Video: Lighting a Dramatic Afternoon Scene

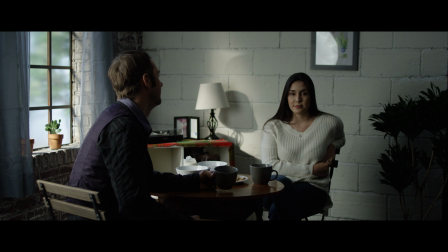(4:07)
So you kind of have to set the camera to the outside of how you want the outside levels to be and then bring the talent up to match that.
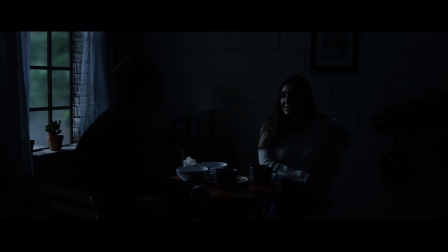(4:14)
We're doing drama. It's a little bit dramatic, so this is definitely a high contrast look. Is this a dramatic afternoon scene, or is this an evenly lit, cheerful afternoon scene?
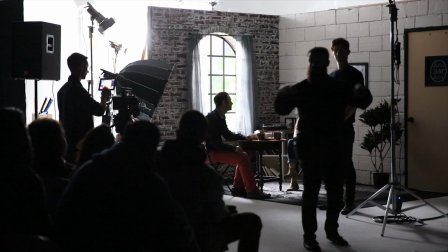(4:25)
Again, that all depends on story, but he's trying to get the most out of this scene with the information that we have so far. So, my friends, let's save every single light except 300D. Bang, bang, bang.
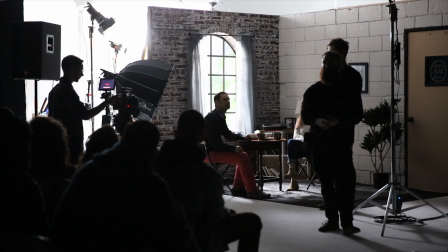(4:38)
Great. Oh, excellent. So we got to think about what makes daylight. So obviously we have our sun, okay, right?
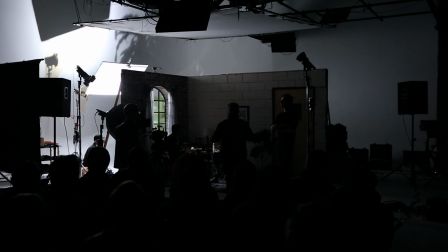(4:44)
And this is a sunny day. We also have to consider the light bouncing everywhere else, and then our big blue sky.
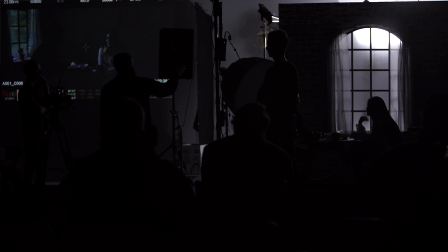(4:53)
So this is sort of, in my mind I was thinking maybe this is a day partly cloudy or to stark blue.
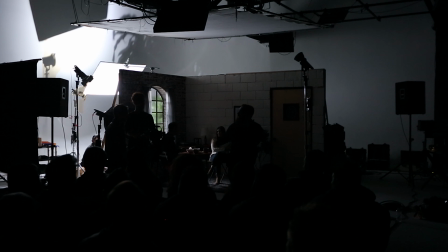(4:58)
So we have a lot of blue coming in. So skylight's about 10,000 Kelvin, give or take the day.
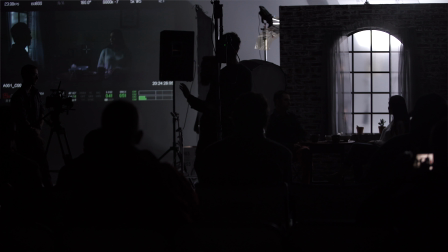(5:06)
Kevin. So we have this. I have half blue on this light. This is a 120 with the Fresnel attachment on it. So this is sort of our sky. So this is a cloudy day with no lights in the room. So let's go ahead and get the 120 it's bouncing in the 4x8 foam. Yeah, so that also has half blue. So that's the rest of our sky.
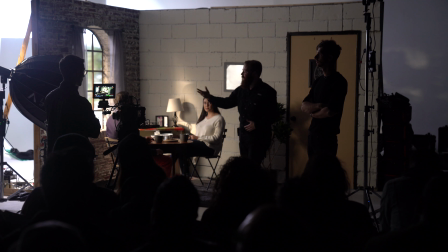(5:26)
It's quite a bit under. That's like 2 stops under, I think. So this is sort of giving a base and an ambience coming in. It's at almost a 1.4, and we're at a 2, right? Yeah. So a stop under, not quite.
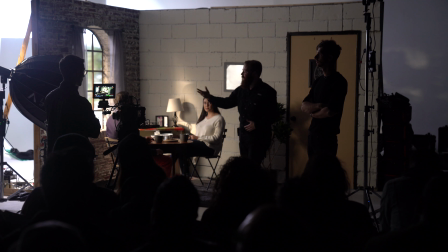(5:39)
I think this may be too moody. It's maybe a little bit too bold for this breakup, even especially if there's a twist, like we don't know it's a breakup. That 120 with the quarter straw, that's direct, the high up. Yeah, so this is going to be our sun. So let's get that up.
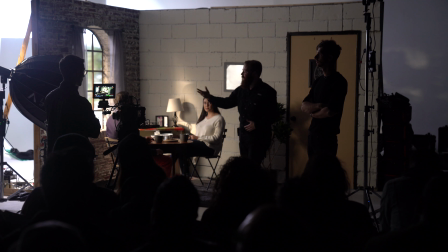(5:54)
This one? Yep. Our scene just changed. So this is doing a nice little bit of work right here. So I got a little pitter patter. This is about 3.5, I think, stops over. We have the light dome attached with the 120D at barely any output, 20%.
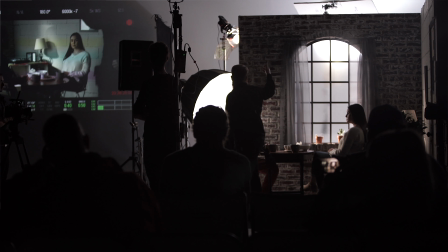(6:10)
And so what I did here is we're wrapping this around, right?
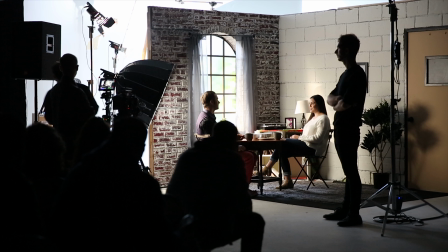(6:14)
So if this is my key, if you will, right, I have sort of wrapped my source around to be a little more frontal.
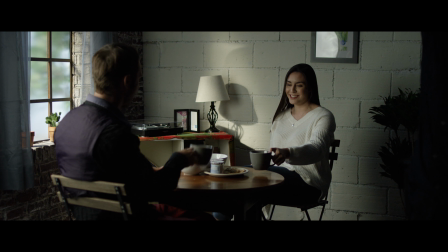(6:20)
This light's a little bit nice, a little more less moody, right? Sort of wraps, and it's still big and soft. If I had a hard light here, it would feel really forced. It would feel lit. But this, you could say, oh, it's another window. It feels motivated, and the motivation being the window we see. And you can imagine, oh, there could be other windows in this place.
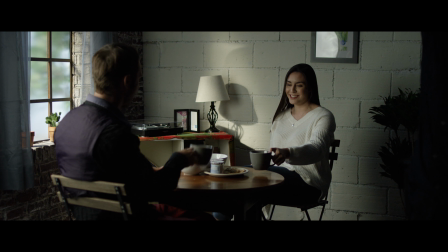(6:38)
120 with the, let's off that right now. If we take a look at the ficus real quick, on 120, yep, and then off, on, just a little bit of something, just a little bit of spice there. I'm sort of mimicking what this sun is doing, because obviously if the sun was coming through, it'd probably be hitting that tree.
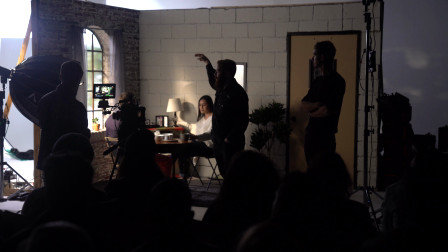(6:58)
The direct light is quarter straw, shifted a little warmer. Maybe, it's brunch time, the sun quite hasn't hit peak.
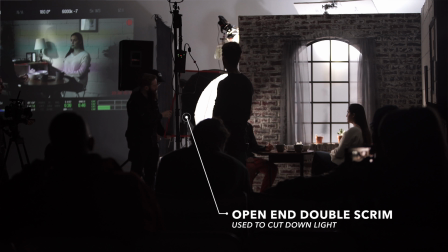(7:04)
Noon is 5,600. As you go down, you warm up. And obviously, sunset, you warm it significantly. So I just put a little tinge just to give it some warmth and some life. And then all the bounce light, the 4x foam core above, pushing in, half blue.
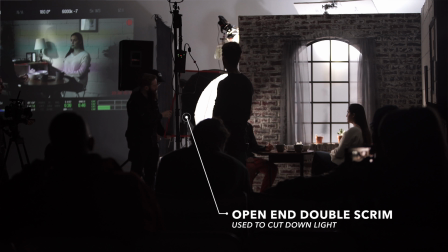(7:21)
The background there, also half blue. On this, we just left it right at 3,200. And then, last but not least, on it. And this is Gavin and I were talking about, and he really wanted to fill a little shadow. Right, he does have some right here, which we probably want to. Yeah, we could flag that off.
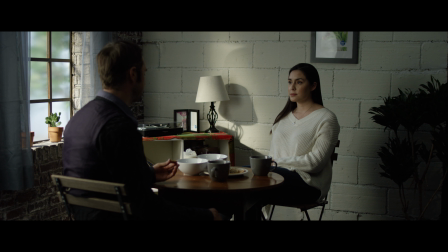(7:40)
Yeah, can we get a 2x3 double? Oh. We'll bring that down, but obviously this side of his face here is, is eaten up a little bit. So we just lifted that up with our could be a ceiling. In this case, it's 12 by unbleached.
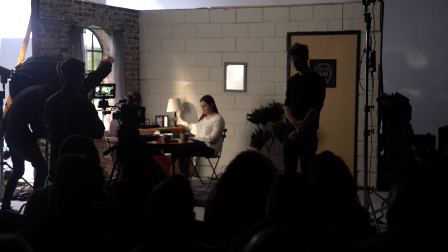(7:54)
Let's go. And there's the net I was talking about earlier. We're just going to sort of bring it down, so because this light is quite close.
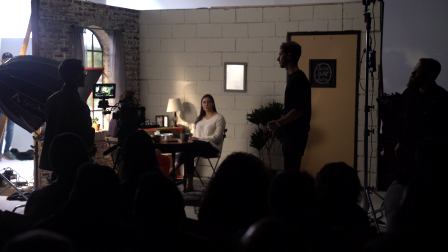(8:01)
And that's a double, right? Yeah, that's a double. So we're just sort of, it's good by that. Right there. So just trying to take it off his, right, I'm right where I want to be. The back of his, so it doesn't look so much like there's a light there.